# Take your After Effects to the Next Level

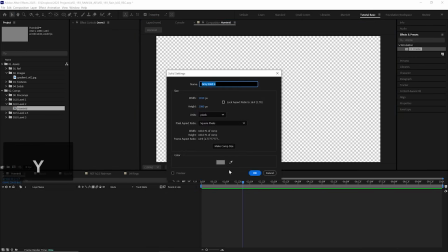Now let's start from scratch in a new comp. We'll create a new solid with Ctrl plus Y. We'll make it gray, but we'll make the height about 3 times larger than our comp.
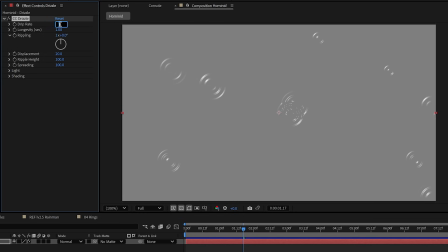And I'll explain why soon. Add the drizzles to that. We'll increase the drip rate a little bit more to 8 to fill up our larger solid.
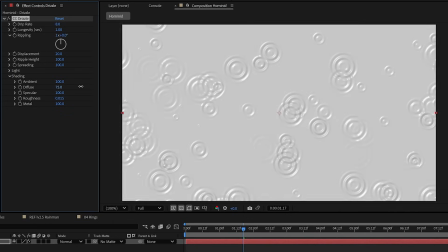Open up the shading, and we'll increase the diffuse lighting to the max so we can see more of the detail of the ripples.
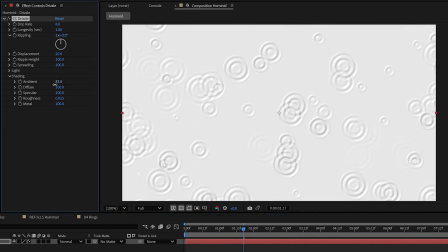And we will need this a bit darker, so let's take down the ambient light to maybe 15 or so.
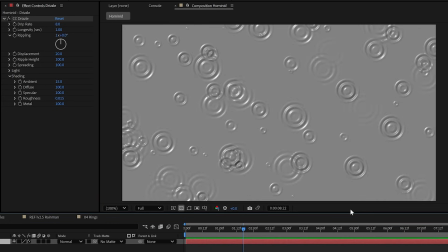Now, to make these look like we are looking at them from a lower angle and not directly above,
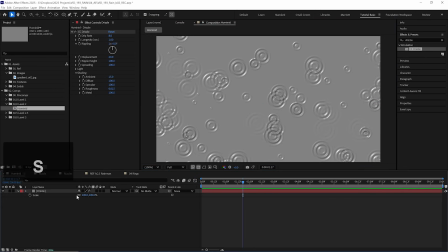what we can do is unlink the scale of this layer and then lower the vertical scale,
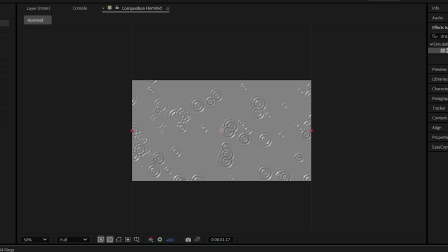squashing it. This is why we started with that comp being much taller, so we can scale it down without running out of layer.
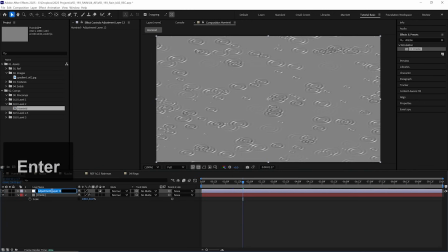Then on a new adjustment layer, which we are going to rename to effects because we always label our layers.
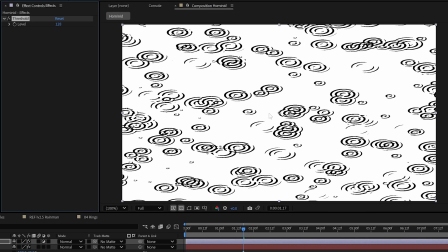Let's add the threshold effect. And this starts really shaping it into that final look we want that will just be two colors.
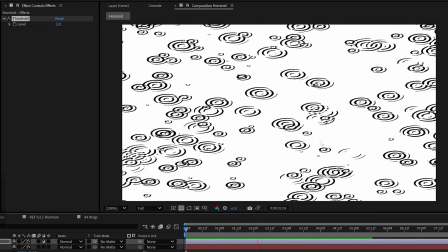Now I do want a clear separation of light and shadow in here.
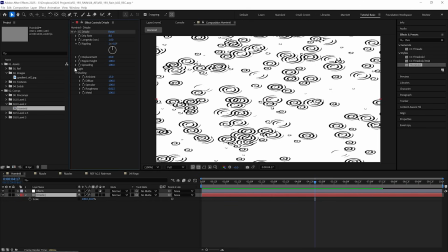And we can do that by on our drizzle layer, opening up the light properties and changing it from distant light,
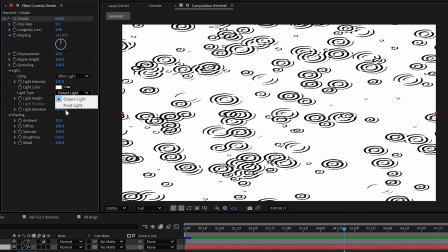which is kind of far away and lighting everything evenly, to point light, which lights only in a specific area.
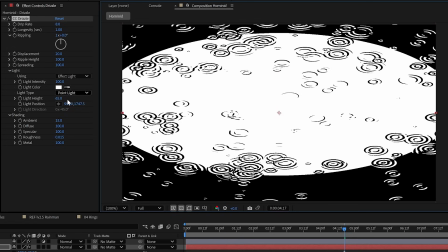And let's move that light position to the very center of our comp. And we can lower the light height as well, so it shines on a smaller and smaller area.
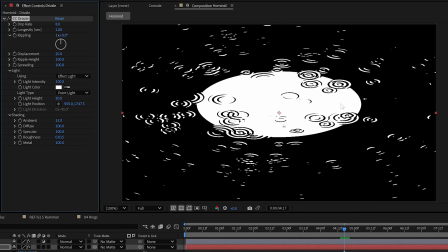And the light is still catching a lot of these ripples far away from the light. But if we do lower the ripple height, that should get rid of a lot of those.
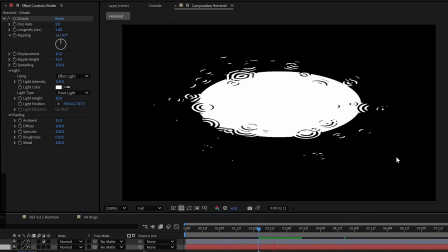I don't want a few, but not too many. There, now we're getting very close. And we can also adjust the light intensity as well to grow and shrink how much of that area is illuminated, and just tweak all of these values. The ambient light, the diffuse as well, just to hone in on the look we want. I like it around this level. Now to make it a bit more moody, let's add some more effects.
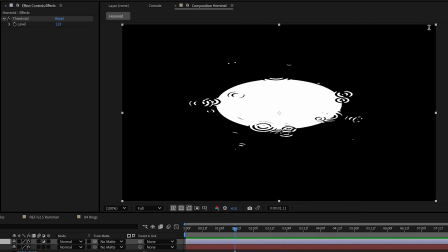A lot of my very frequently used favorites, let's add a tint to recolor it.
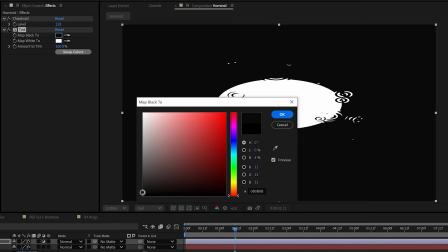We'll map the black to a very, very dark gray and the white to a pure blue.
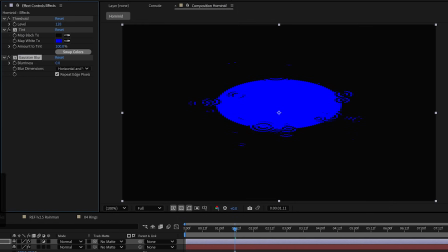We'll add a bit of Gaussian blur to soften it, and we'll treat ourselves to a deep glow.
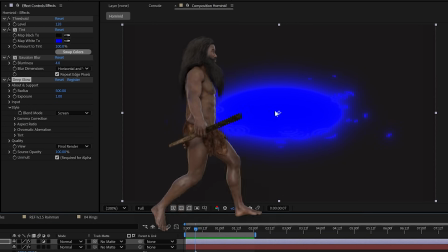You do have to be subtle though.
Hominids are more than capable to use tools very skillfully.
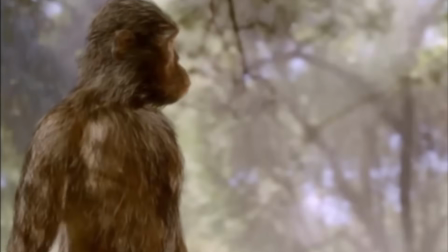So do remember, if you're walking upright, keep the glow light. And if you don't have deep glow, a few regular glows are just fine.
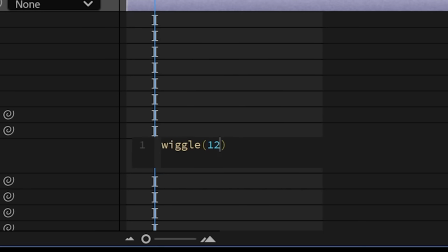We'll add a transform effect with a wiggle on the position property to add that tiny shake for some gate weave.
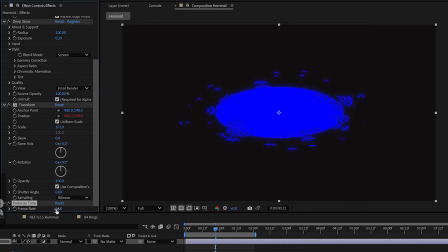I talked a lot about that in my last video. Good old posterize time to set the frame rate to 12 frames per second, and then some grain with some noise HLS auto.
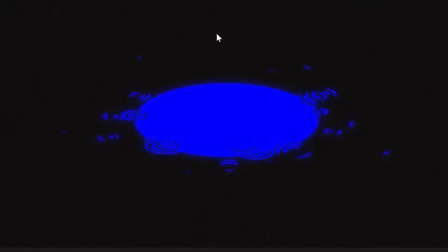And for some extra atmosphere, let's add some raindrops falling that might catch this light.
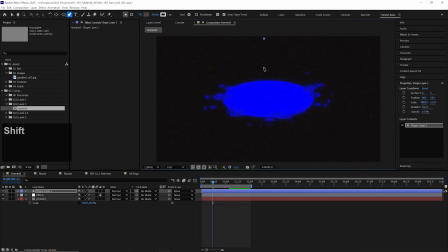So I'll grab the pen tool and just draw a line coming straight down. We'll animate its shape path. We only need to do that over about 3 keyframes, I'll say. I'll make them all hold keyframes, so there's no blending in between them, and we get something like that. And let's put that under the adjustment layer, and we'll set its blending mode from normal to difference.
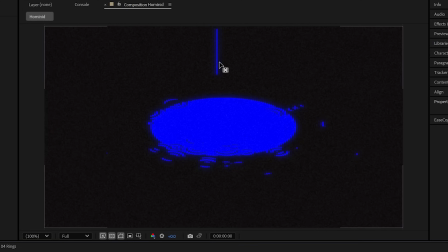This way it'll show the inverse of what's underneath it. So when it's on top of black, it'll become blue, and when it's on top of blue, it'll become black.
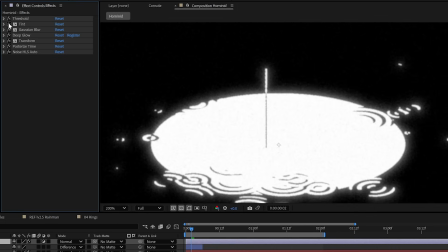Well, it will all be black and white, but the tint will be turning it into blue or black.
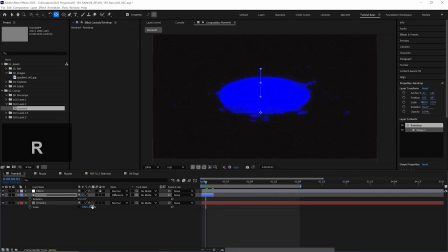Now let's move the anchor point to the very bottom of that layer, hit R on our keyboard, and adjust the rotation of that drop to have it coming in from any angle we like. And we can get really smart with this. Let's duplicate this layer. Let me just nudge that over for a second.
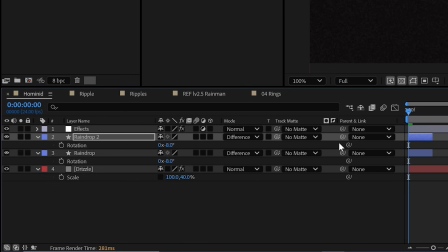And on the rotation of this raindrop, I'm simply gonna get the pick whip and select the rotation of our first one.
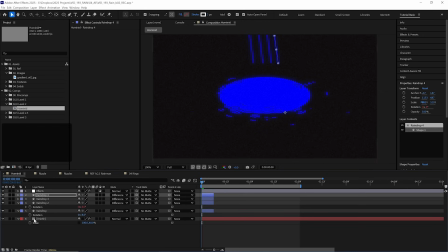So now they are linked. And every duplicate I make, the rotation can be adjusted from that original one. So the direction will be consistent across every raindrop we make. Now that's evolution, baby. Let's spread them out across the scene. There, I'm not trying to match the ripples, just match the vibe.
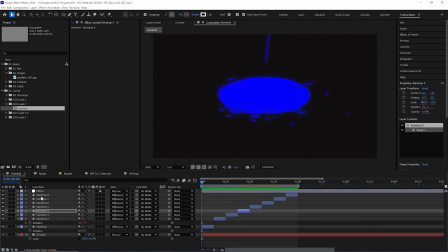Now that's something I could lo-fi study and relax to. And if we turn that effects layer on and off, we can see just how much those effects are shaping the result. The threshold effect in particular. I am absolutely threshold pills at the moment.
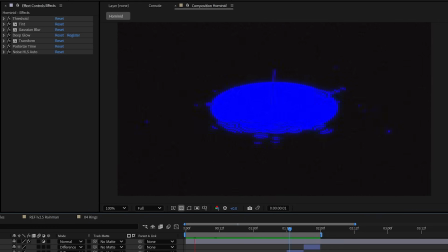It's such a great effect for pulling interesting 2D stylized looks out of 3D looking effects that just don't quite get there on their own.
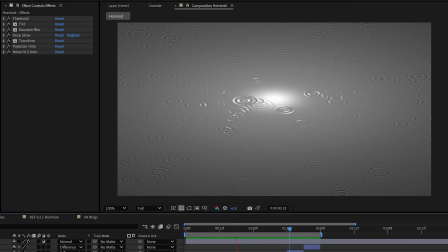No disrespect to a CC drizzle or all my drizzlers out there.